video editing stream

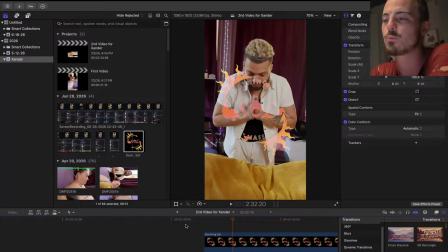12:19 It's not gonna just cut. See, that's too jagged. We need the Soothing Soul to kind of weave a couple clips together.
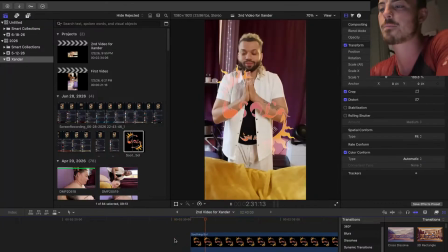12:26 So, like, let's say, for example, it's like this. That's not, again, I'm not demonstrating my point.
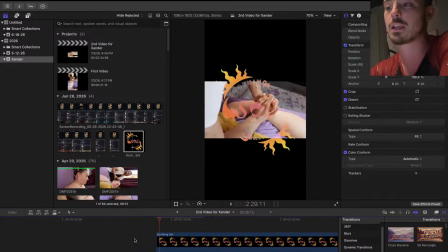12:34 It's gonna fade in. That's one thing.
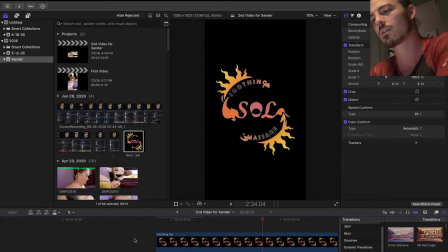12:37 And anyway, or maybe not.
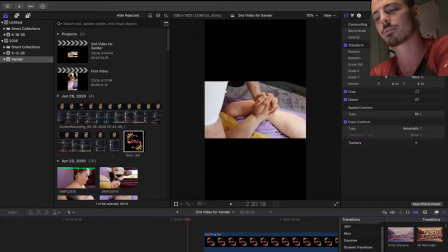12:46 I didn't mean to just add that. Can I delete that? No, whatever, it doesn't matter.
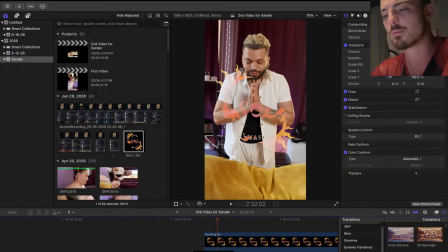12:52 Also, can I get a little bit more of before he's...
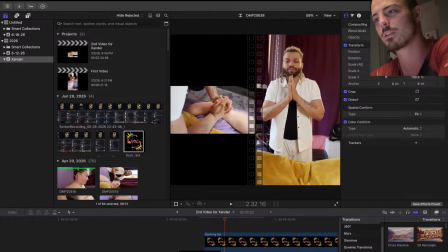13:00 Okay, that's good, hang on. You know what I'm saying?
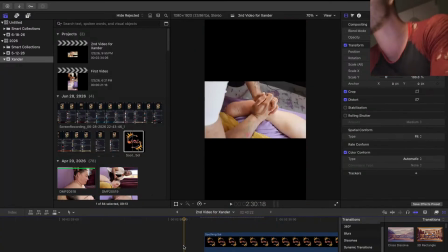13:07 Or you can see the little stabilization it's doing. All right, I'm gonna stop messing with that for a minute.
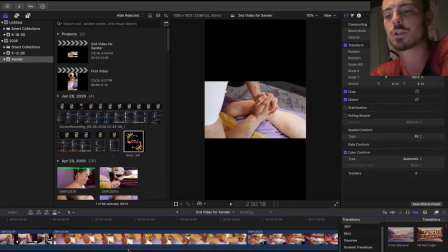13:11 So we got way extra in here. I kind of just grabbed a few clips because I was like, okay, I'm seeing he did.
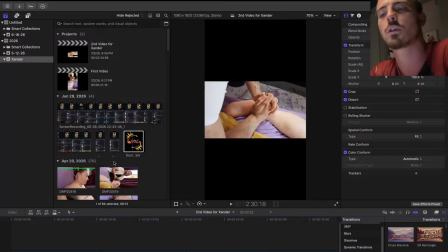13:18 There's also other footage, but I don't want to mix. We're just gonna have one for this one, and then in the future I could have multiple different models.
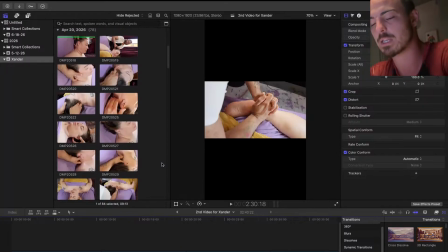13:27 But I'm thinking what we really want to focus on is the hands and the feet, right?
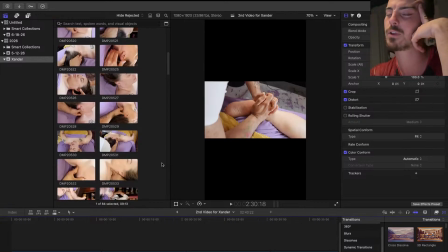13:33 Because we'll just say for whatever you need, hands or feet. I feel like I don't want to, the whole thing is, this is not a narrative. This is 30 seconds or less. It's a vibe, in and out.
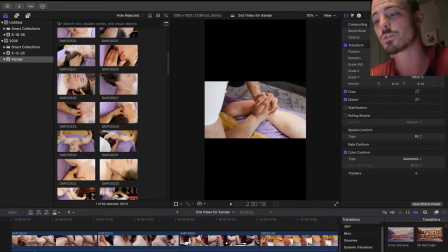13:50 You know what I mean? Look at this. The full audio, the full song that it lets you use on Instagram is 25 seconds. Or maybe it's a little over. Yeah, okay. It's like 27 seconds. I think the standard's like, they're always like 22 seconds or something.
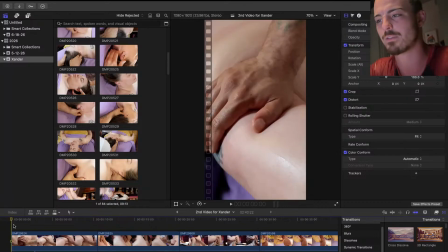14:03 It's probably some kind of like copyright thing.
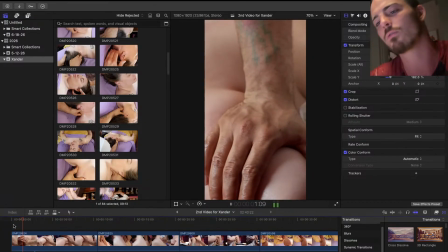14:07 It's empty. Oh. Yeah, that music is so okay, hang on.
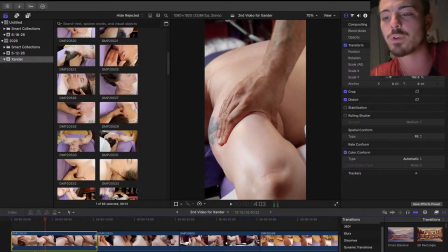14:14 Well, if we're gonna use this,
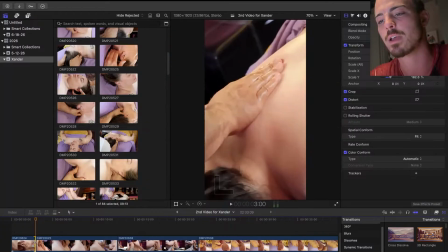14:20 we don't want any more of that clip. I think kind of the movement there, right there.
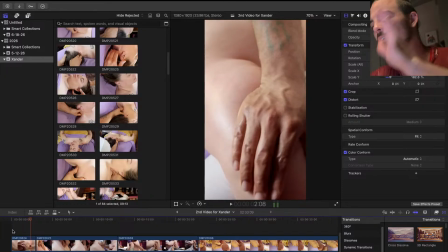14:26 That's all we want.
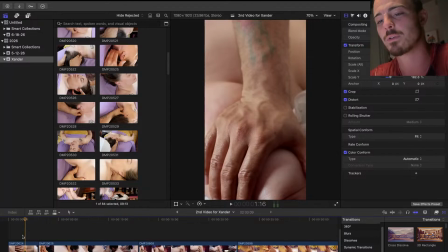14:29 Oh, that already, I wasn't even being super specific with lining that up, but okay.
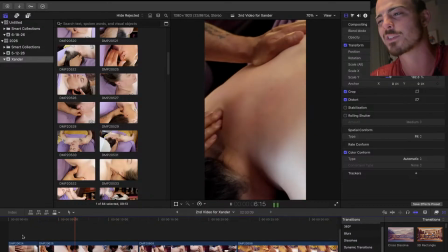14:38 Let's see what we want to go for here.
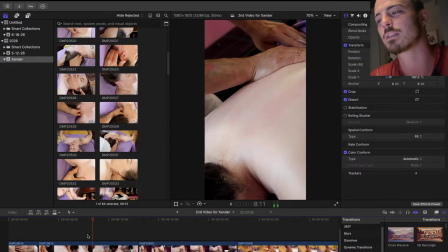14:43 Ooh, that was the money shot right there that I was looking at. What is it?
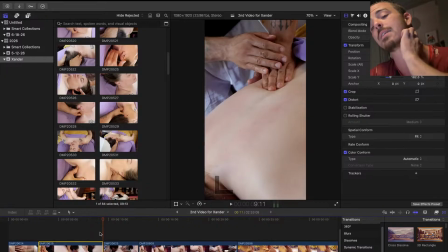14:49 B? Yes. Okay. Once I get these hotkeys down, right here.
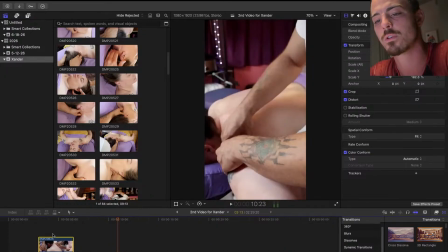14:56 So let me just try. Well, actually, let me just fucking squeeze it on there.
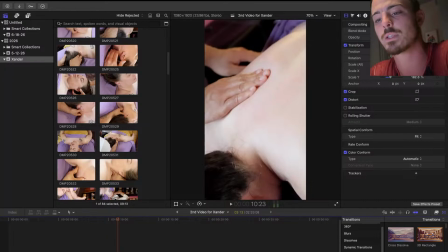15:01 Squeeze it on in there, huh?
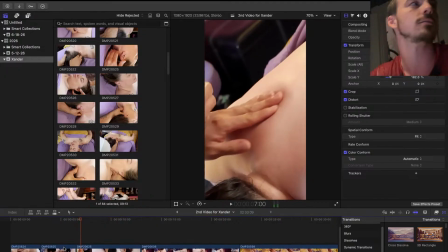15:07 Okay. I like that little. Good golly, would you?
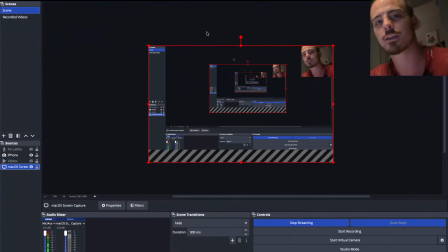15:12 We're still recording. Still got my face. Yeah, it's a little off. Also, I don't know what it is about this angle. It looks kind of creepy. Soon. Soon enough. Why?
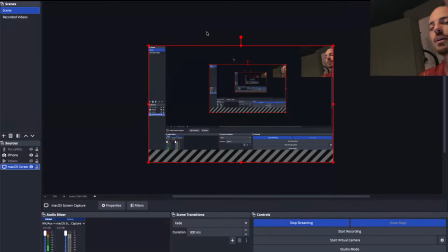15:30 I guess it's mirrored, and that's why I'm like, it just feels. I don't know, man. It just looks so crazy. It looks so odd. I think because the lighting is just literally straight up overhead. There's not another light. I don't need. Nobody cares. These streams are not actually being watched yet, and that's fine.
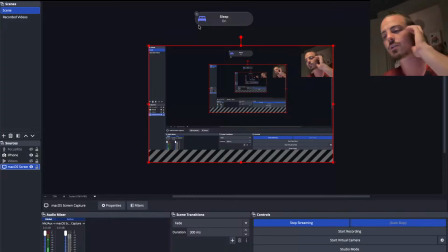15:48 Honestly, I almost kind of don't want anybody to watch. Oddly enough, because these suck.
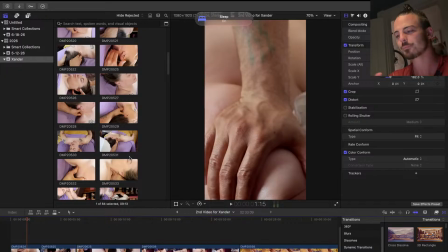15:53 You know, they're gonna get better. But I do like kind of speaking about this as I do it.
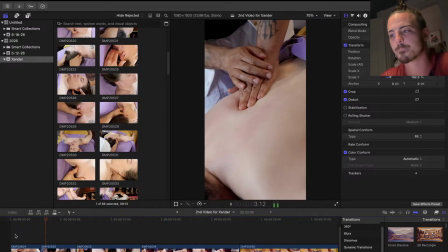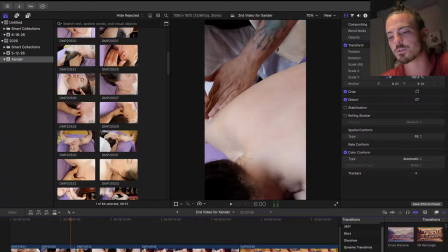16:05 That was a good little sweep, just shows some care. And then we go right to here.
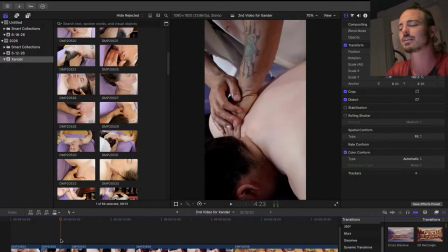16:12 Dude, I'm like I'm freaking dunking these edits really quick. As in like just you can see the waveform, if that's the right term.